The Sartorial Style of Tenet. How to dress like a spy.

When Daniel Craig announced that No Time to Die would be his last James Bond movie, speculation exploded as to who would be the next 007. Many names were feverishly proposed, including Idris Elba. Personally, I don't think James Bond should be black. He's James Bond, not Doctor Who. He doesn't regenerate. On the other hand, I'm a huge Idris Elba fan, especially Luther, so I could see the point. So anyone who wanted to see a black James Bond had their prayers answered when Christopher Nolan, one of my favorite directors, released his sci-fi epic Tenet. Tenet stars the protagonist, he has no name in the movie, an ex-military,
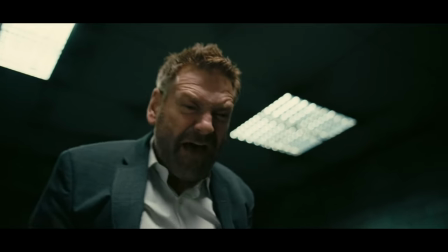[0:38]
highly trained assassin and spy trying to stop a Russian megalomaniac from destroying the world while traveling around exotic locations in fabulous suits. Sound familiar? But we're not here to critique the movie. We're here to be inspired by the fabulous wardrobe created by Jeffrey Kurland, who has worked with Christopher Nolan on his previous movies. So let's dive straight in as we take a look at the two leads, the protagonist and Neil. We'll take a look at their formal wear and their casual wear, from cold climates like London to hot climates like India. The protagonist arrives in India. This scene very much reminds me of the old thrillers, Men in Ivory Suits and Tropical Locations.
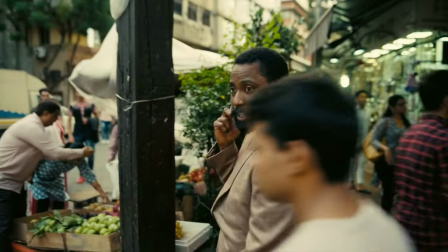[1:16]
It's a classic nod to the expat and pulled off so stylishly. He's wearing a pink tinted cream or beige linen and silk blended suit.
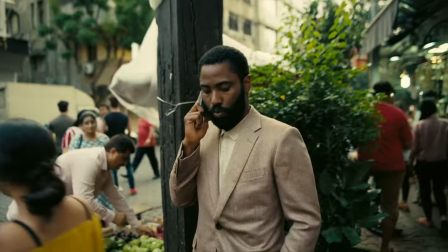[1:23]
As with many of his suits in this movie, Kurland has found complex textured fabrics which give his characters a richness which they will need to pull off their mission.
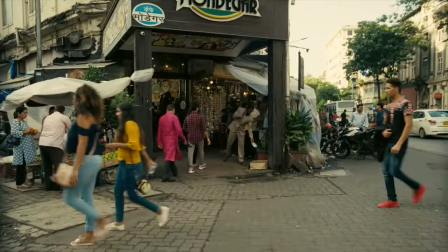[1:32]
Linen is a traditional fabric for hot climates as it is extremely breathable, and silk,
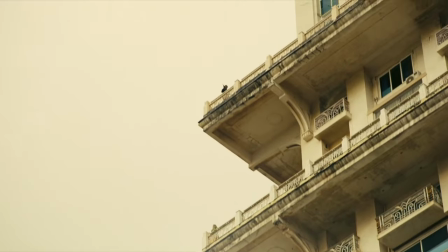[1:37]
usually between 15 to 20%, helps the fabric drape better, gives it a nice sheen and is cool to the touch.
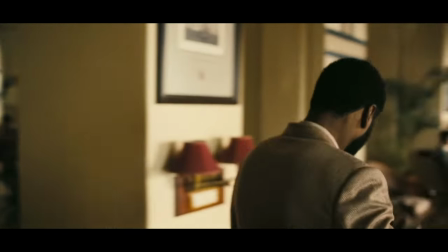[1:43]
He has paired it beautifully with a cream knit polo to pull off a comfortable look for this location.
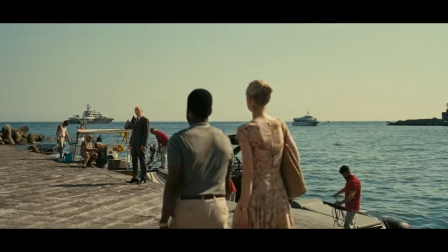[1:48]
Knit polos are a great short sleeve shirt for hot weather, but they tend to cling, so a very fit body and a Bruce Lee level of body fat is required to pull them off successfully.
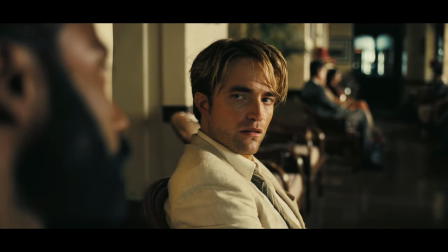[1:57]
And here we are also introduced to Neil, his very laid-back associate. Neil is wearing an ivory linen suit with a shirt and tie.
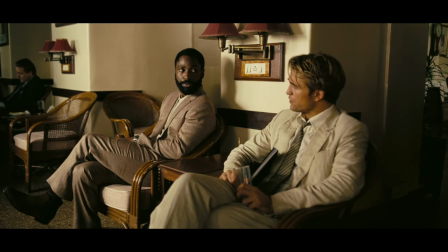[2:04]
We can immediately see the synchronicity and contrast between the two characters. Neil is foppish in his dress style.
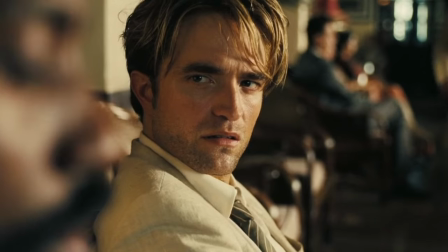[2:10]
He is carefree, almost indifferent. His suit is not well looked after. His shirt is crumpled and his cuffs undone.
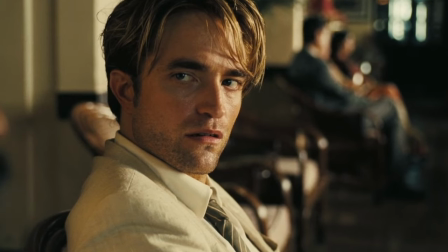[2:16]
His green striped tie is loosened, his face unshaven and his hair tousled. I am full of admiration for the way he pulls off wearing a suit with such nonchalance.
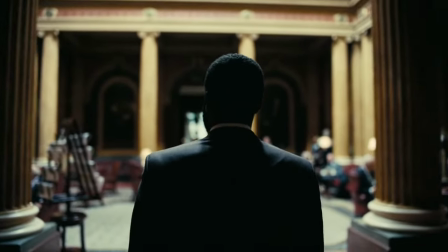[2:23]
He has gone native. Next, we see the protagonist entering an opulent restaurant in London to meet Sir Michael Crosby, played by Michael Caine.
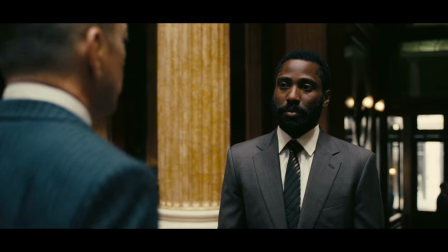[2:30]
This is my favourite scene in the movie, but more on that later. He is wearing a sharp grey two-piece suit with a pink overcheck, a white shirt and a striped necktie.
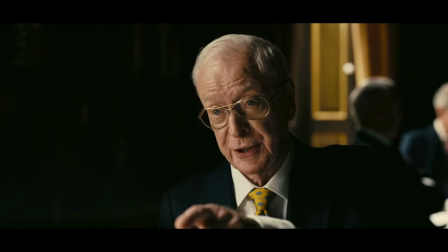[2:40]
In this scene, Sir Crosby delivers the wonderful line, "Brooks Brothers won't cut it." As the protagonist will be impersonating a billionaire.
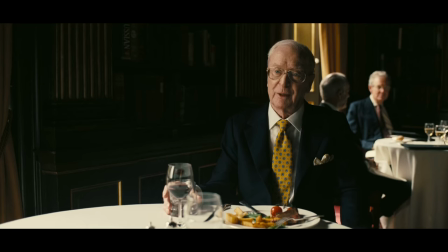[2:47]
However, despite the sartorial slight, the suit is actually very fine and well-fitting.
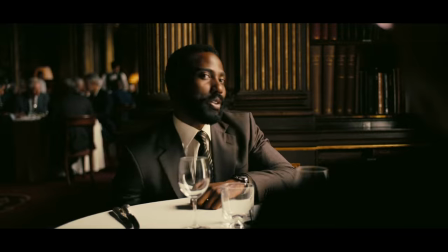[2:51]
In fact, all of the suits in the movie are originals created by Kurland from some of the finest fabrics.
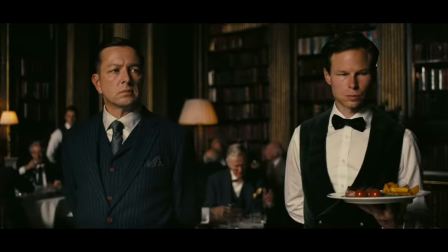[2:56]
It was important to Kurland as the suits would have to be hard-wearing but still look good after a back-and-forth scuffle.
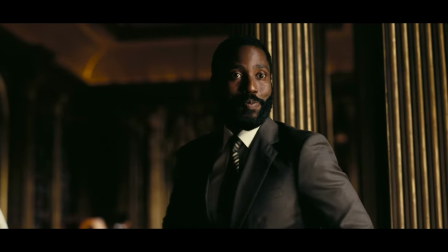[3:02]
He did choose an off-the-rack necktie to downgrade the look slightly.
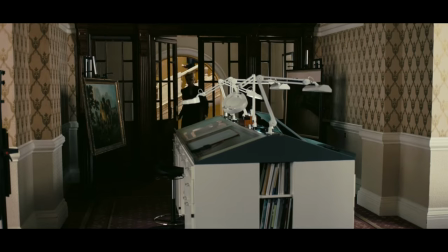[3:05]
So consequently, in the next scene, we see Washington as he enters Shipley's to introduce himself to Kat in a superfine silver sharkskin three-piece suit,
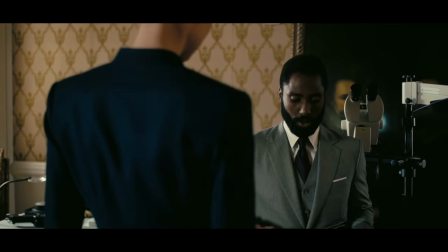[3:14]
a white shirt and a presidential fold pocket square and a deep purple necktie.
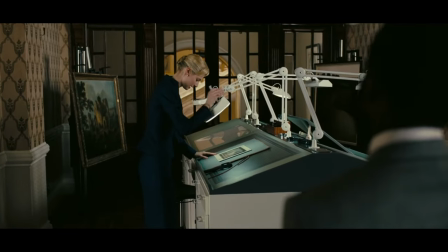[3:19]
If you've been watching my videos and you think you've heard sharkskin fabric before, then you are right and it's no coincidence.
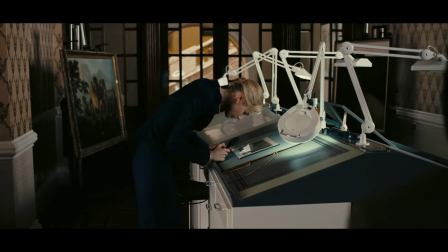[3:24]
Although the costume designer didn't reference James Bond in particular when designing the clothes,
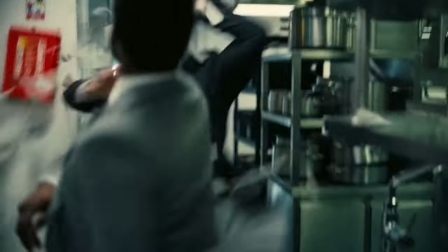[3:29]
he did have Sean Connery in mind, the way he wore his suits, the way he moved with confidence in them.
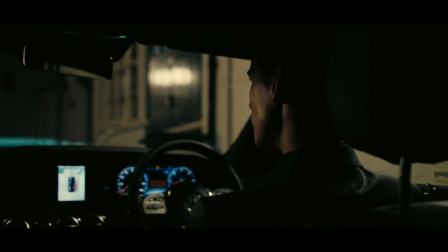[3:35]
It was back to that line of advice to Connery from the director of Dr. No, Terence Stamp, who told him to sleep in his suits.
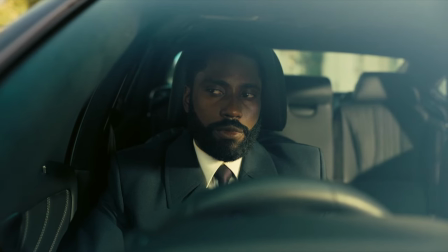[3:42]
Before he enters Shipley's, he is briefly seen in the car wearing a beautiful cashmere black peaked lapel overcoat, his only outwear in the whole movie.
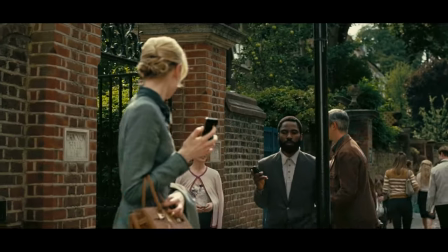[3:50]
Outside Max's school, the protagonist is wearing another beautifully complex fabric, a grey check sports coat with patch pockets for casual appearance.
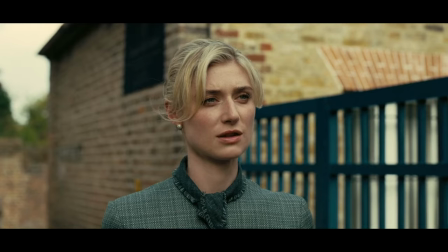[3:58]
He is wearing light grey pants and the same knit polo from the scene in India.
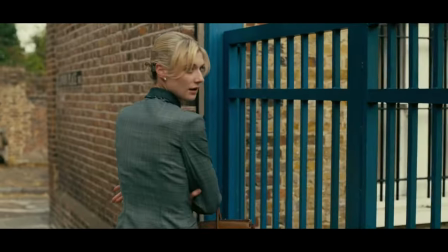[4:03]
It is a brief scene and it's a nice introduction to his smart casual look, the polo taking the formal edges off his sports coat.
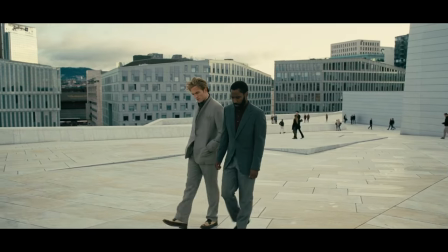[4:10]
In a walk and talk scene featuring both heroes, we can see a more casual attire.